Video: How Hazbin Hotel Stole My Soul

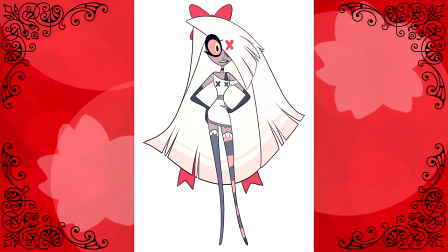Vaggy got the biggest improvement, though. Before, her white outfit got lost in her hair, and her hair itself looked quite plain and boring.
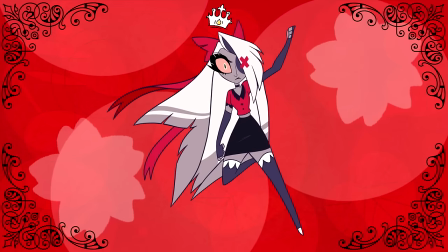Now her hair features sharper, more triangular shapes with added contrast with the bits of purple to make it stand out more.
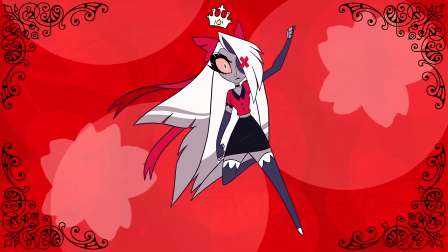And the addition of red and black into her outfit also keeps her body from getting lost in her hair, and for me, it fits her personalities so much better.
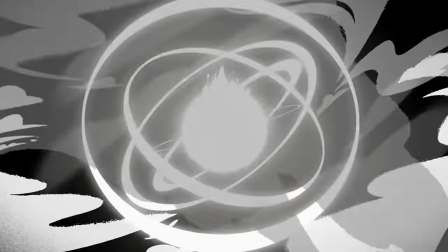Even the simple visual storytelling present throughout, adding to character personalities and physical comedy, is an absolute highlight.
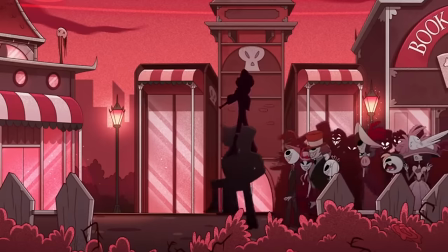It's a joy to see just how much passion was put into this project. It's at its best though in the musical numbers.
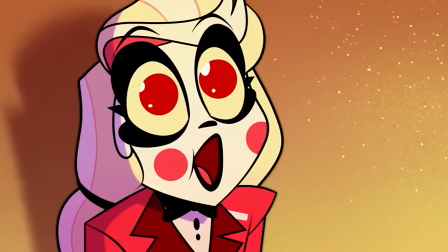They take full advantage of animation to go all in, momentarily creating entire dimensions for each line,
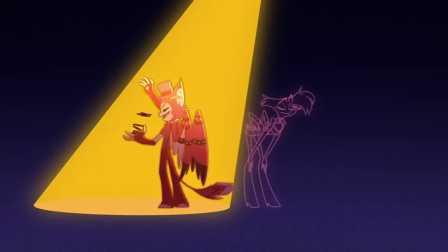each verse and each chorus, and they make sure that you remember what the characters are going through as they sing.
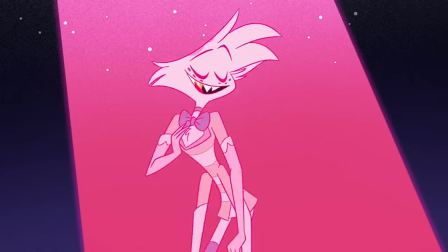The music on its own is gorgeous, but paired with the animation, this is some top tier content.
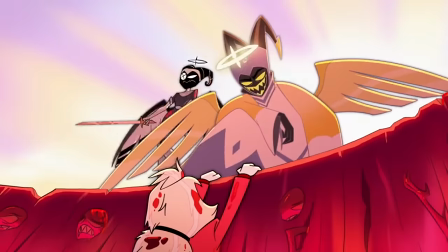Now, thus far, I've mostly talked about how the story is communicated musically and visually, because those are the avenues that Hasben excels in without question.
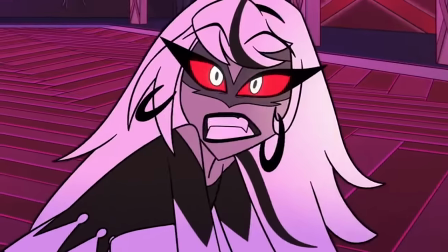Those are why the show is talked about as much as it is, not just by hardcore fans, but by casual fans.
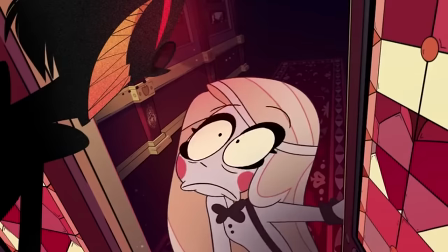It is wild seeing how many people like me, who weren't that interested in Vivzy's content before, now got absolutely enchanted with Has-Been once it properly dropped.
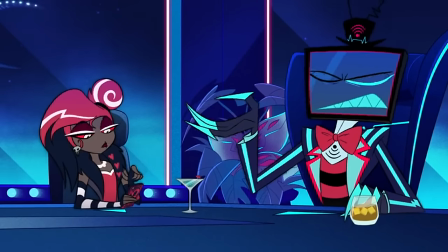That said, the writing is probably the weakest aspect here. Not to say the story itself is bad, far from it,
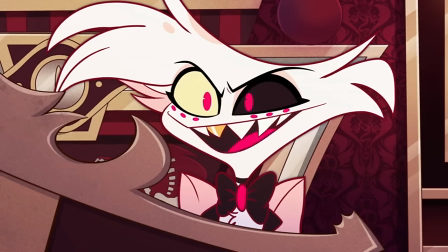but more so that there are some kinks that need to be worked out for next season, and they're not kinks that Angel Dust would be into.
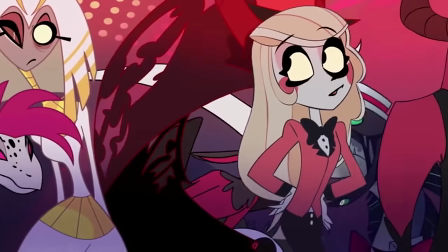As mentioned before, the show's premise is about redeeming sinners trapped in hell,
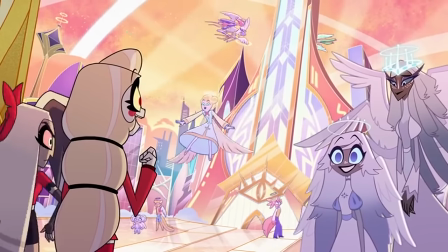only to discover that they're only here because heaven's system is broken and unable to acknowledge nuance and redemption.
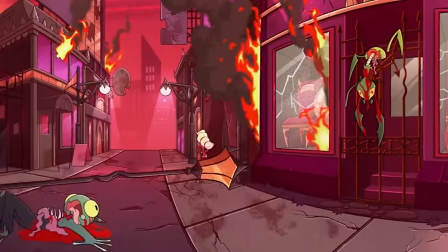Charlie Morningstar, the princess of hell, opens the has-been hotel to help sinners redeem themselves,
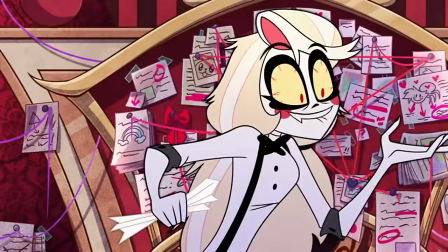then quickly realizes heaven will exterminate their souls permanently regardless of whether they try to improve themselves.
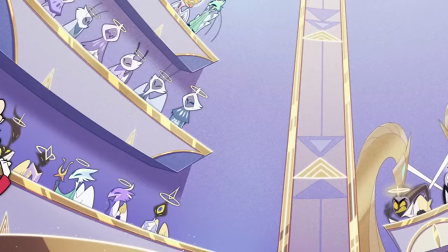This isn't exactly the angle that I was expecting, but I am fucking obsessed with it.
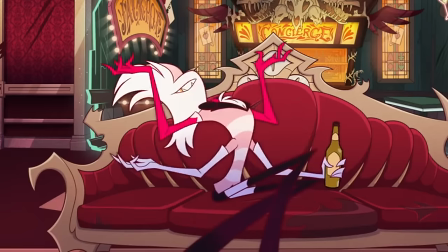I think a lot of queer people specifically can relate to these frustrations with religion, especially institutionalized religion.
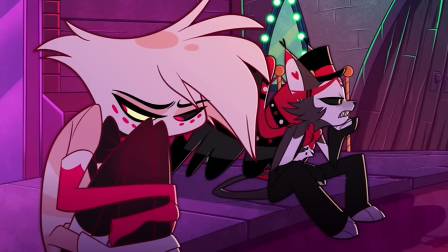We're told that our very existence is sinful and wrong.
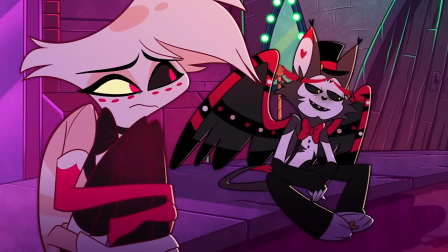And speaking as someone passively raised Catholic, yeah, you're kind of taught humans just suck inherently.
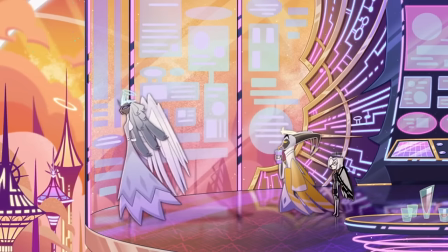It is a horrifyingly cynical, cruel view of people when you break it down.
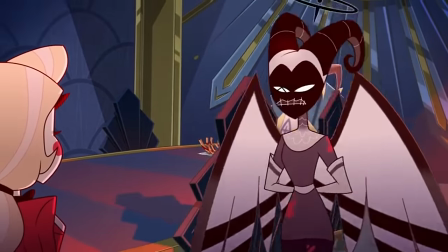I actually remember getting into arguments about whether or not being a good person mattered compared to believing in the right god or even the correct version of god.
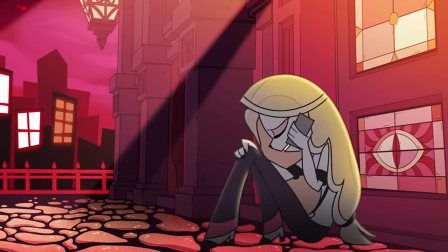For reference, I'm technically an atheist now, but not in the there is no god way.
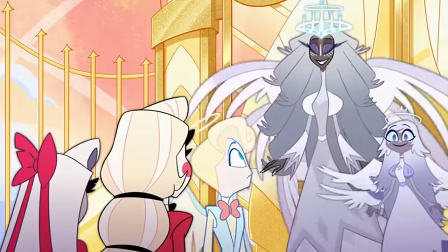More so that I'm generally spiritual without subscribing to any one religion.
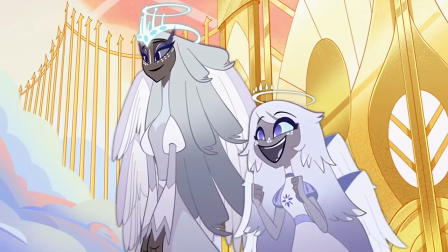If your religion brings you comfort, I'm happy for you.
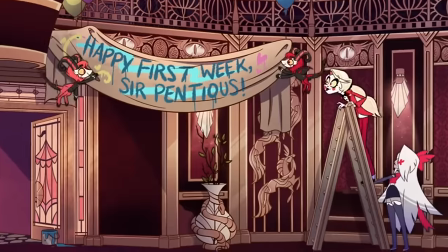I just tend to believe it works sort of like a divine mirror ball and that people will find whatever works best for them.
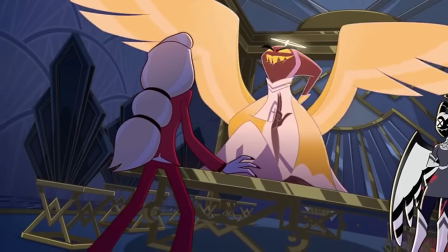I only really have problems when people use their faith to try and dictate how others should live their lives.
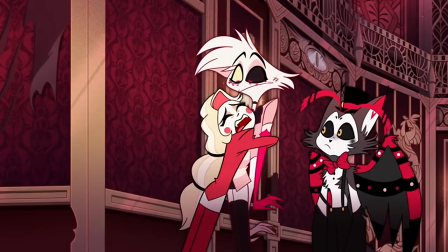I say just try to be as kind and good as you can be and do your best to own up to your mistakes while standing up for people with less power in standing.
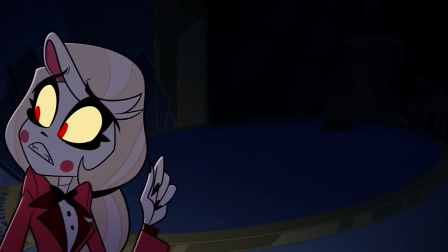Hasbeen doesn't quite enter those waters, at least not yet.
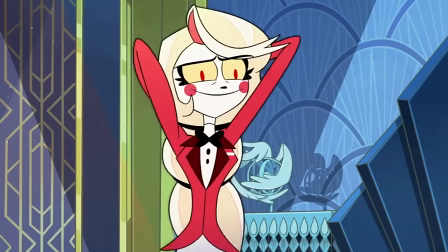I'm no expert when it comes to the show's lore and I'd rather deep throat a cactus than read up on it via wikis.
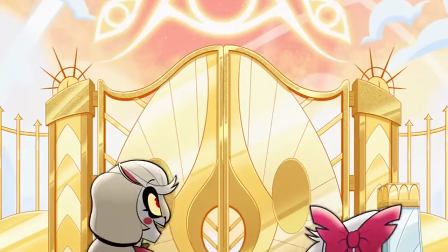If it's important enough, put it in the damn show or I will kick your ass.
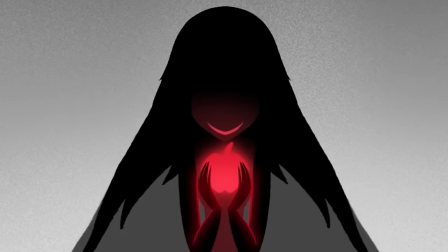But that said, I'm under the impression that there isn't exactly a God or Jesus in has-been's universe.
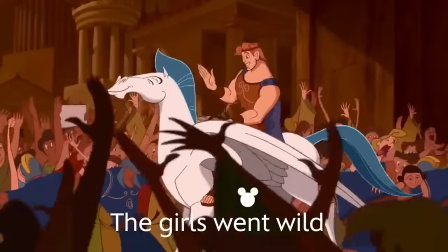Rather, this is a version of Abrahamic theology, the way that Disney's Hercules is a Disney-fied version of ancient Greece.
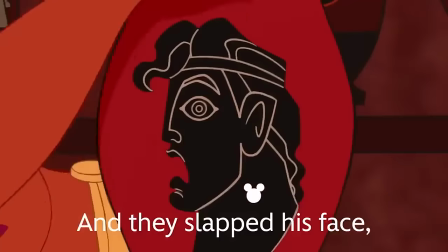But that said,
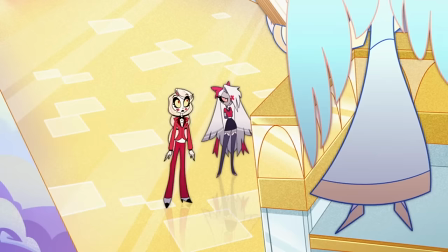we can kind of see that heaven parallels a lot of evangelical attitudes that condemn people who don't subscribe to their exact worldview,
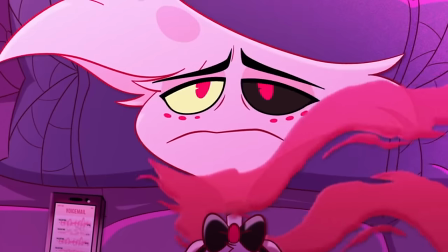or that, well, are more just trying to live in a world that's very fucking difficult to live in.
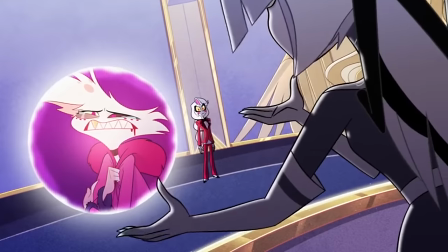And I'm pretty sure they're homophobic too, giving Lute's comments on Charlie and Vaggie's relationship.
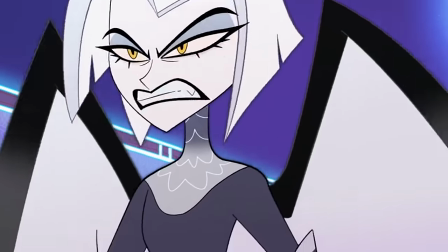Fuck you, Lute.
Their love is vile and blasphemous. Hot as fuck, though.